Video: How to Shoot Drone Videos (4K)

Hey everybody, Norm from Tested here and in this video we're revisiting our review of the DJI Mavic Air 2. A couple weeks ago we compared this drone's video footage with that of the Skydio 2 and we wanted to revisit the footage because one we uploaded our video in 1080 resolution when this drone shoots at 4k and also we noticed that the gimbal was a little bit shaky in our Mavic Air 2
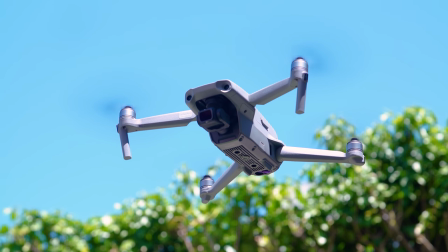so we went back to DJI and had the drone replaced. So in this video, producer Gunther Kirsch, who has had this drone for a while, is going to talk through the footage that he shot and give you some advice as
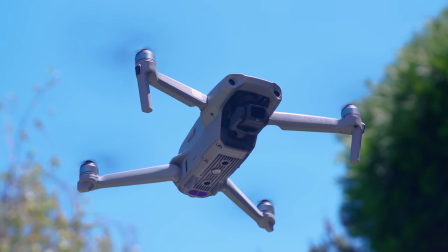to how to fly a drone like this with the idea of filming in mind,
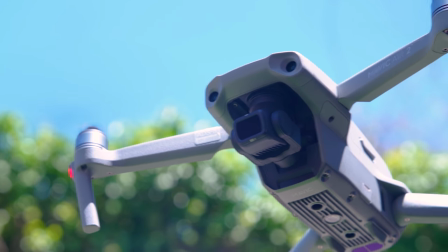as well as how to best leverage this drone as an aerial camera and process that footage for sharing on places like YouTube. Please enjoy thanks norm yeah i've had a little bit of experience with dji drones over the years i'm no expert but i'll give everyone my two cents
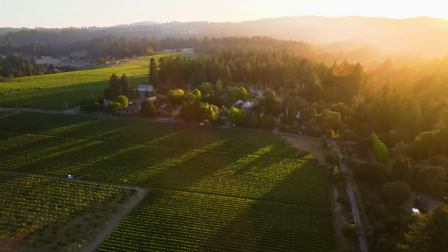while these small consumer drones are fantastic tools they aren't without their limitations most notably they are small and so are their cameras
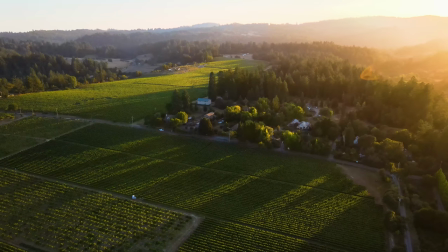this means very little light hits the sensor and you have to be careful about noise levels in your shadows especially
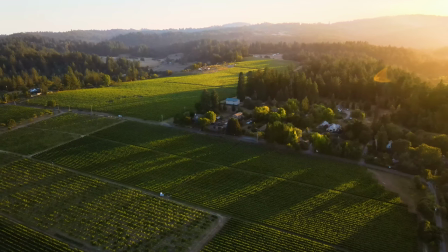if you're trying to shoot at sunset or sunrise like i always am and so should you. The difference between a bright day and sunset is, well, night and day.
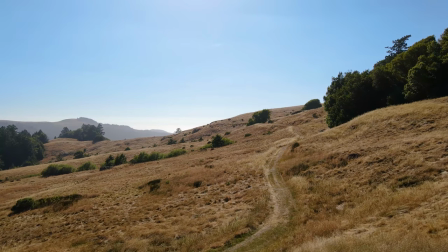Because of this, I would recommend shooting in HDR most of the time.
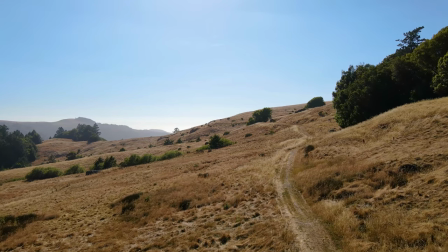Though, be aware that HDR on the Mavic Air 2 is limited to 30p or 24p and auto exposure only.
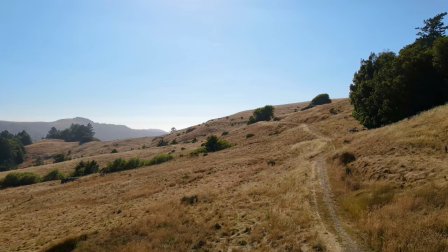I found the auto exposure surpassingly good though, and it really helps extend the dynamic range of the scene.
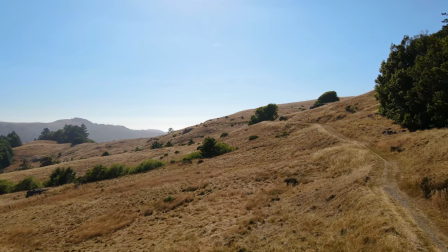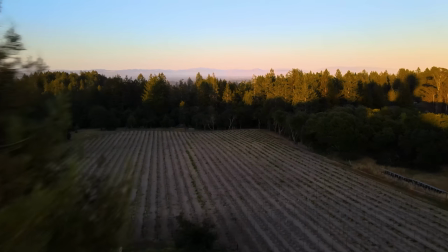With most drones, I would prefer to shoot in 60 frames per second to get a more crisp image and something you can slow down in post.
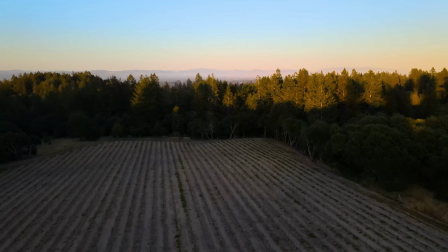But the HDR on the Mavic is too good to not use. This is because we are working with that tiny little sensor.
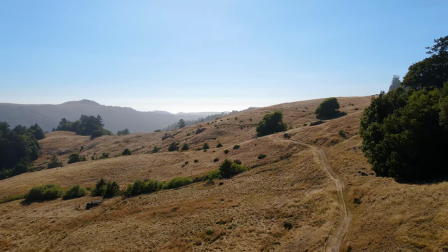To get all the light and therefore detail and vibrance in the image, HDR is necessary for this tiny little sensor, in my opinion.
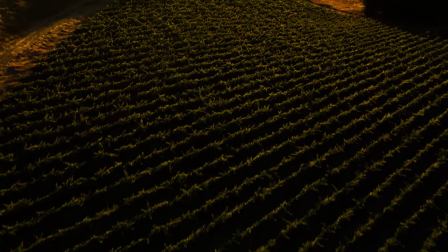If you want to shoot 60p, I would set the exposure lock to the brightest part of the scene and say goodbye to most of your shadow detail.
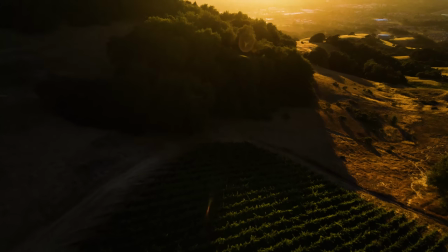You'll still get a nice cinematic image, but there won't be as much detail as there is with HDR.
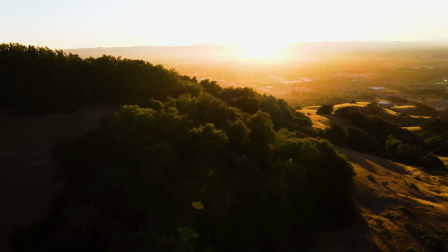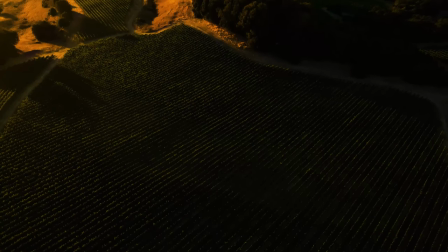In practice, I flew with the ND-16 attached to the camera. This was perfect for shooting around dusk and sunset.
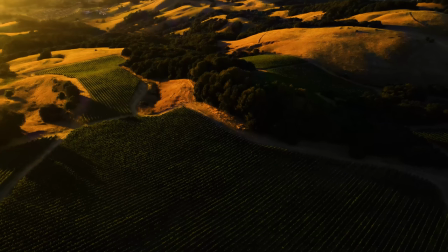I found with this that HDR's auto exposure kept my shutter speed at around an 80th to a 100th of a second.
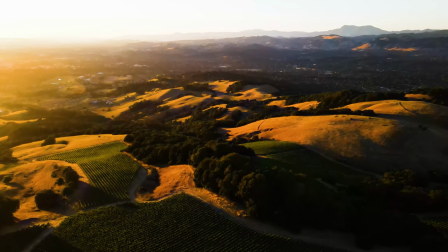I prefer a slightly quicker shutter speed than a 180 degree shutter angle for aerial cinematography.
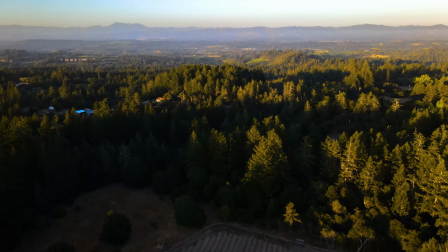180 shutter degree angle means that the shutter speed is basically twice as fast as the frame rate.
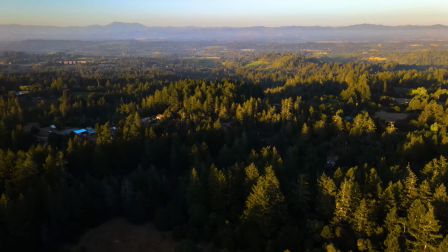So, 24p is 1 48th of a second, and 60p would be, yes, 1 20th of a second.
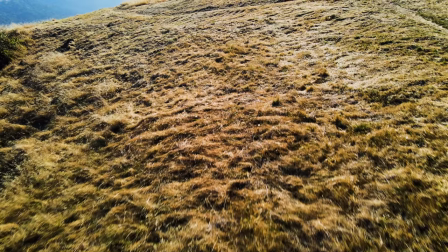With fast-moving drones, there is such thing as too much motion blur, so keep your image crisp with a slightly faster shutter speed than normal.
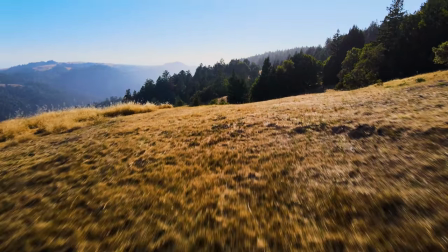Also if you're finding yourself shooting in broad daylight, you might need to bump up your ND. That's no problem though, because the Fly More kit comes with 3 ND options.
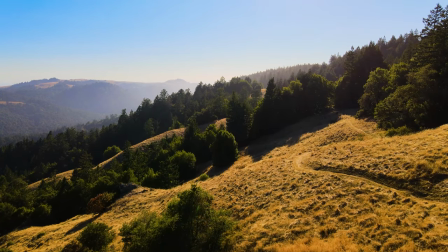Another limitation with these small single operator consumer drones is that you are both the pilot and the camera operator at the same time,
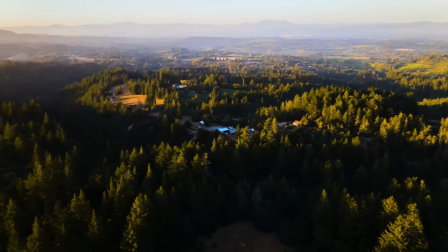and the only way you can pan the camera left and right is to pan the drone.
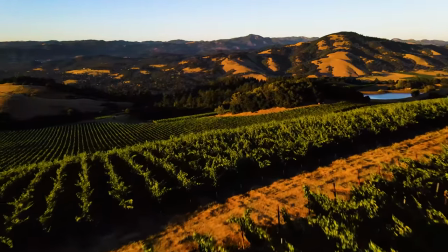This can definitely be tricky for beginning flyers and pretty disorienting even for me at times, but it's the only way to get beautiful panning shots.
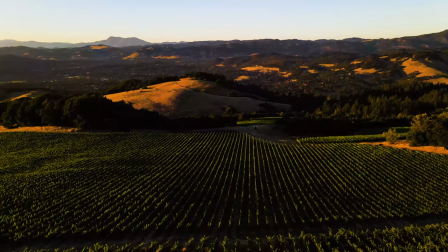So practice a little before you jump into it.
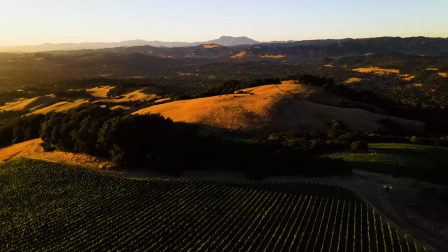Also, if you want to tilt the camera while flying, you have to use DJI's tiny little spring-loaded wheel on the back left of the controller.